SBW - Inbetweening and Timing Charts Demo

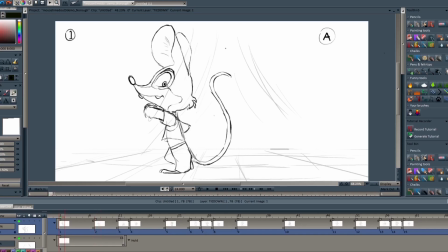So just by hearing the sound of that, it sounds like a slow out so let's make a chart between those two frames so since the slow out it looks like the midpoint of these two drawings would be the one that's closest to the next drawing and it looks like it's going to be
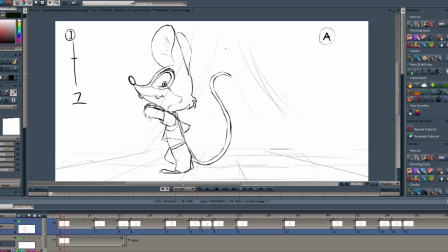on twos and it's going to be an even half so it's going to be five five will be the even half between one and seven so between frame one and frame five it looks like frame three will be an even half between one and five and if you see the spacing on the
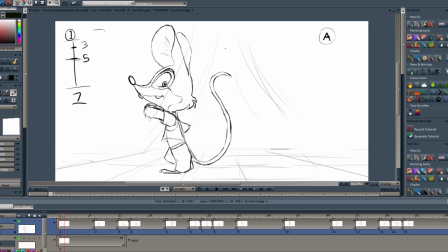charts it starts out is really small and it just gets bigger this will give the illusion that it's gaining speed and because there's so much more drawings in the beginning part it's gonna feel more slow now when I flip between 7 and 11 the gap between them is so big and it looks
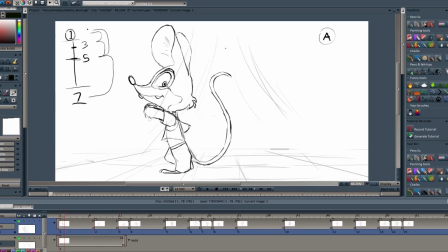like I'll only be doing one drawing I'm going to give this an even half because it looks like it's constantly moving so I don't need to pull off any thirds or favoring so I'm going to make the chart in In between 7 and 11 is frame 9,
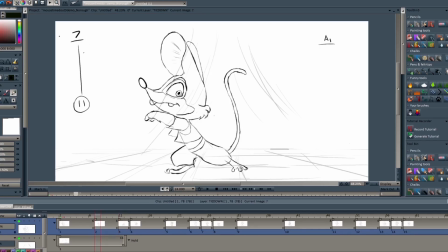and when I add frame 9 in the chart, it's an even half. So it's basically the midpoint between frames 7 and 11. So I'm just going to indicate this is our even half. Now I'm flipping through 11 and 13, and I'm noticing that this is such a huge,
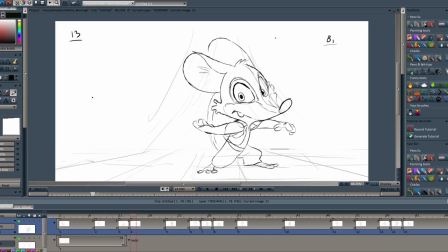huge jump, huge spacing, and very little time. So it looks like for me to really do this justice, I'm going to have to make this into 1's. The even half for these two is 12. Between 13 and 19, it looks like the action is starting to slow down.
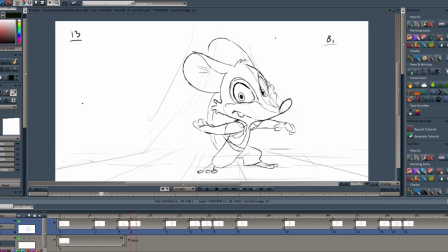So the timing chart I'll need to make is called a slow in. It's when the action loses its momentum, and that's kind of what I want. So when I'm making these charts between 13 and 19, I'm going to do the drawing that's closer to my previous drawing so in this case it'll be drawing 15
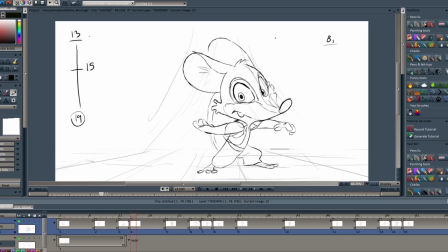So we need to do 15 first in order to get information for the in-betweens between 15 to 19 and then finally 17 to 19 and you'll notice it's just getting smaller
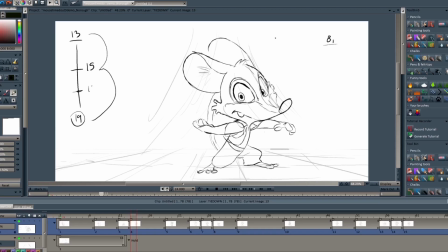and What I'm referring to is the spacing between how far these drawings are from each other looks like our next set of keys will be a slow out so it's gaining speed this is when he's building the
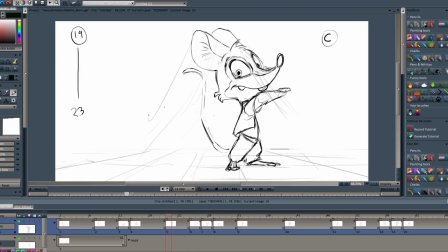anticipation to whip out that other pose sometimes when you roll through your drawings you don't really need to add an elaborate timing chart you just have to look at the drawing and i'll do most of the work for you from 19 to 23 i'm just going to put an even half in between
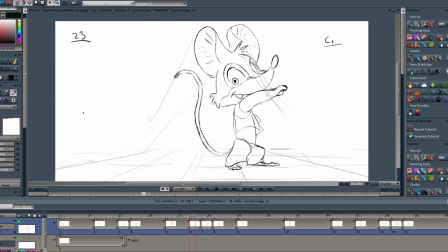it's because of the spacing within those drawings are so small already and the spacing between 25 wait a second actually I'm actually going to pull off a favoring here I really want 19 to read
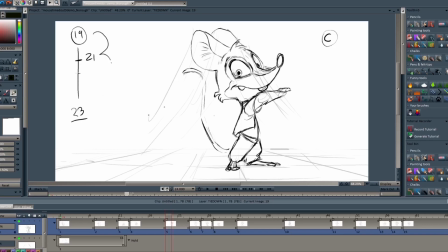so I'm going to favor my in between to that but not too much I'll probably make it a thirds and then when I roll through 23 25 and 27 it looks like it's already gaining speed even without the in betweens.
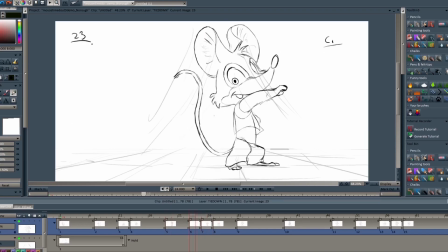So because I see these drawings flying by really fast, I'm thinking of in-betweening these as ones later. No in-betweens and twos. So for these, I'm probably just going to chart these as ones from 23 to 25.
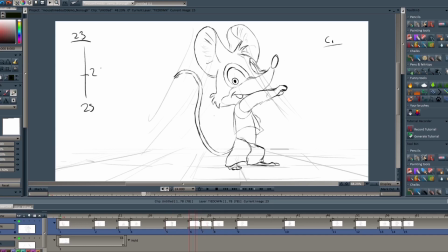I'm going to put a 24 for example. From what I have already, it's already happening really fast. I'm just going to make it smoother later in the future. So there'll be a 26 as an even halves. Now when I actually look at 27 to 31 this is tricky because
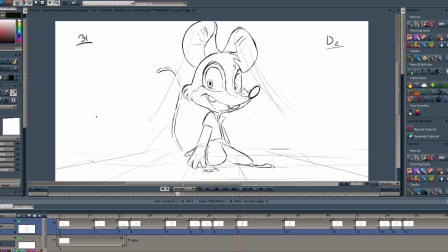I don't think for something like this I just in between it as it is. I'm really going to have to think about the context of the overall movement and what's actually happening. At this very point he's actually dipping down and what happens after is he slowly moves into his next pose.
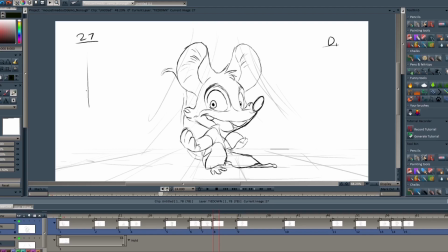But to keep things natural and fluid you have to think about how each body part will move. So when I'm flipping through these drawings the head and the torso is going to move differently from let's say the ears
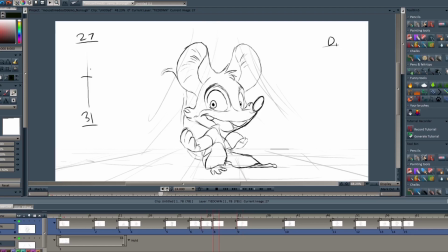and the arms because in the previous drawings I actually have the arms having a lot of overlapping action. So it's gonna be doing stuff like delays from the body movement and overshooting.
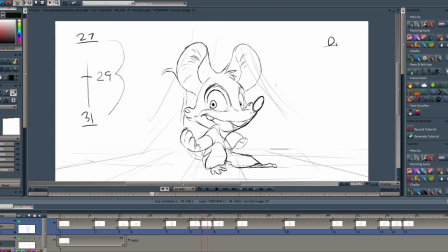In other words, I'm probably going to have to make another timing chart for the arm alone. And maybe I'll just have the body move normally or just as an even half.
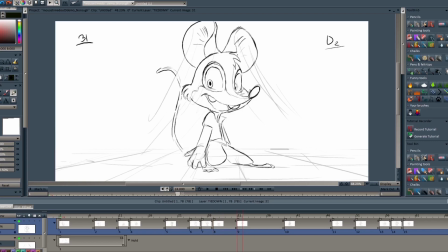I'm going to make the arm favor the next drawing, or to be more specific, the next drawing of the arm. So let's go ahead and do a reference timing chart for that. So between frames 27 and 31, I feel like we're going to favor the next drawing, which is 31.
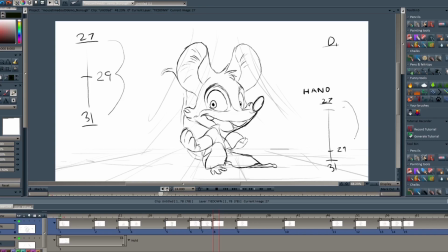So I'm going to put my 29 very close to our frame 31. So yes, it looks like I'll have to deal with two timing charts at once. I should have chosen another, an example that doesn't have to require this. So between frames 31 into 39,
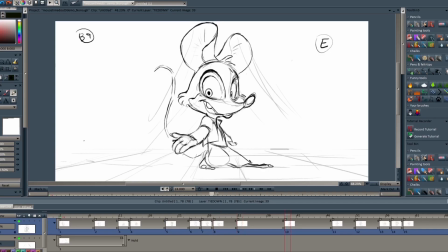it looks like it's going to be a slow in he's going to settle into that pose so the midpoint of the chart will be closest to 31 which is 33 and then it'll just get smaller and smaller as it goes down from 35 to 37 etc etc
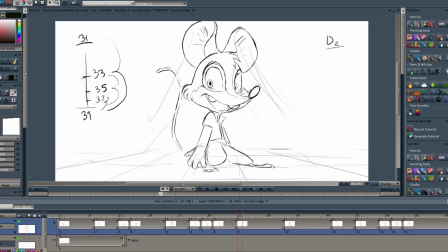yeah honestly guys I should have chosen something that's a lot more simpler I'm really sorry about that hopefully I'll be smarter and more simpler in my next tutorial which is making breakdowns and how you can make timing charts first before you implement those breakdowns.
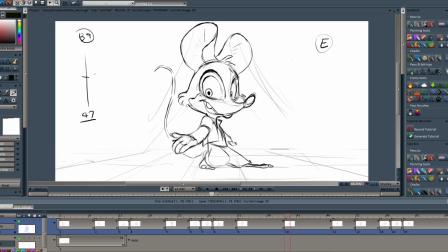Alright, so between frame 39 to 47, it's going to be a slow out, so it's going to gain momentum. So since I'm doing this in the basic twos and all in even halves, my midpoint will be a 45. Looks like it's going to be a 45.
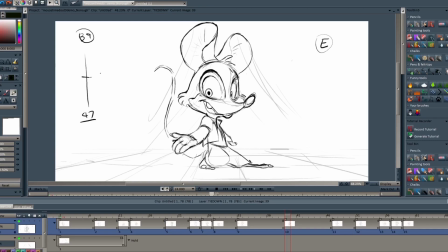45 and then when I add 43 41 it's gonna start really small and it'll just gradually get bigger spacing wise so since 45
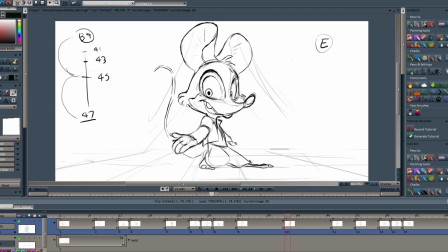is my midpoint of 39 47 I'll do that and to get 43 I need to do 45 first so I'll use 45 and 39 as my guide and then once I hit drawing 41 I'll use 43 and 39 as my in-between guide.
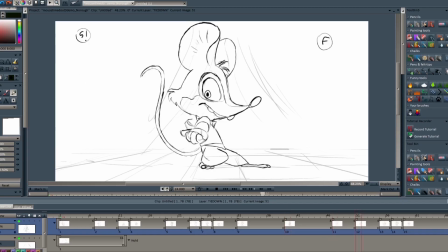Some of my breakdown and timing is already very tight and I don't really need to add much timing charts so in some cases there'll just be straight in-betweens. When you roll through your drawings you're just going to already feel the movement and at this point it's intuitive.
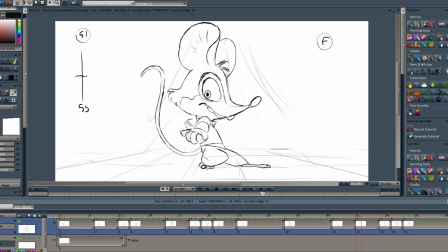When you're just working on it or just rolling through it you're gonna already feel the movement okay so I noticed something between 51 to 55 it looks like it might be a weird favoring thing like I did with the previous
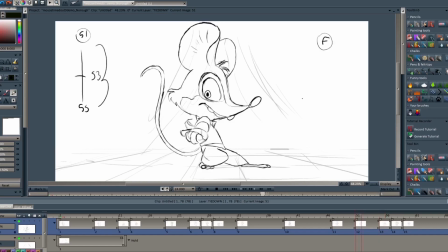ones so I'm thinking for the whole body is just gonna be a normal even half but I feel like the hand is going to start the actual movement it's gonna start earlier than the body and the head, so I'm going to have it punch earlier, and when I do chart it, I'm going to favor the next drawing after this.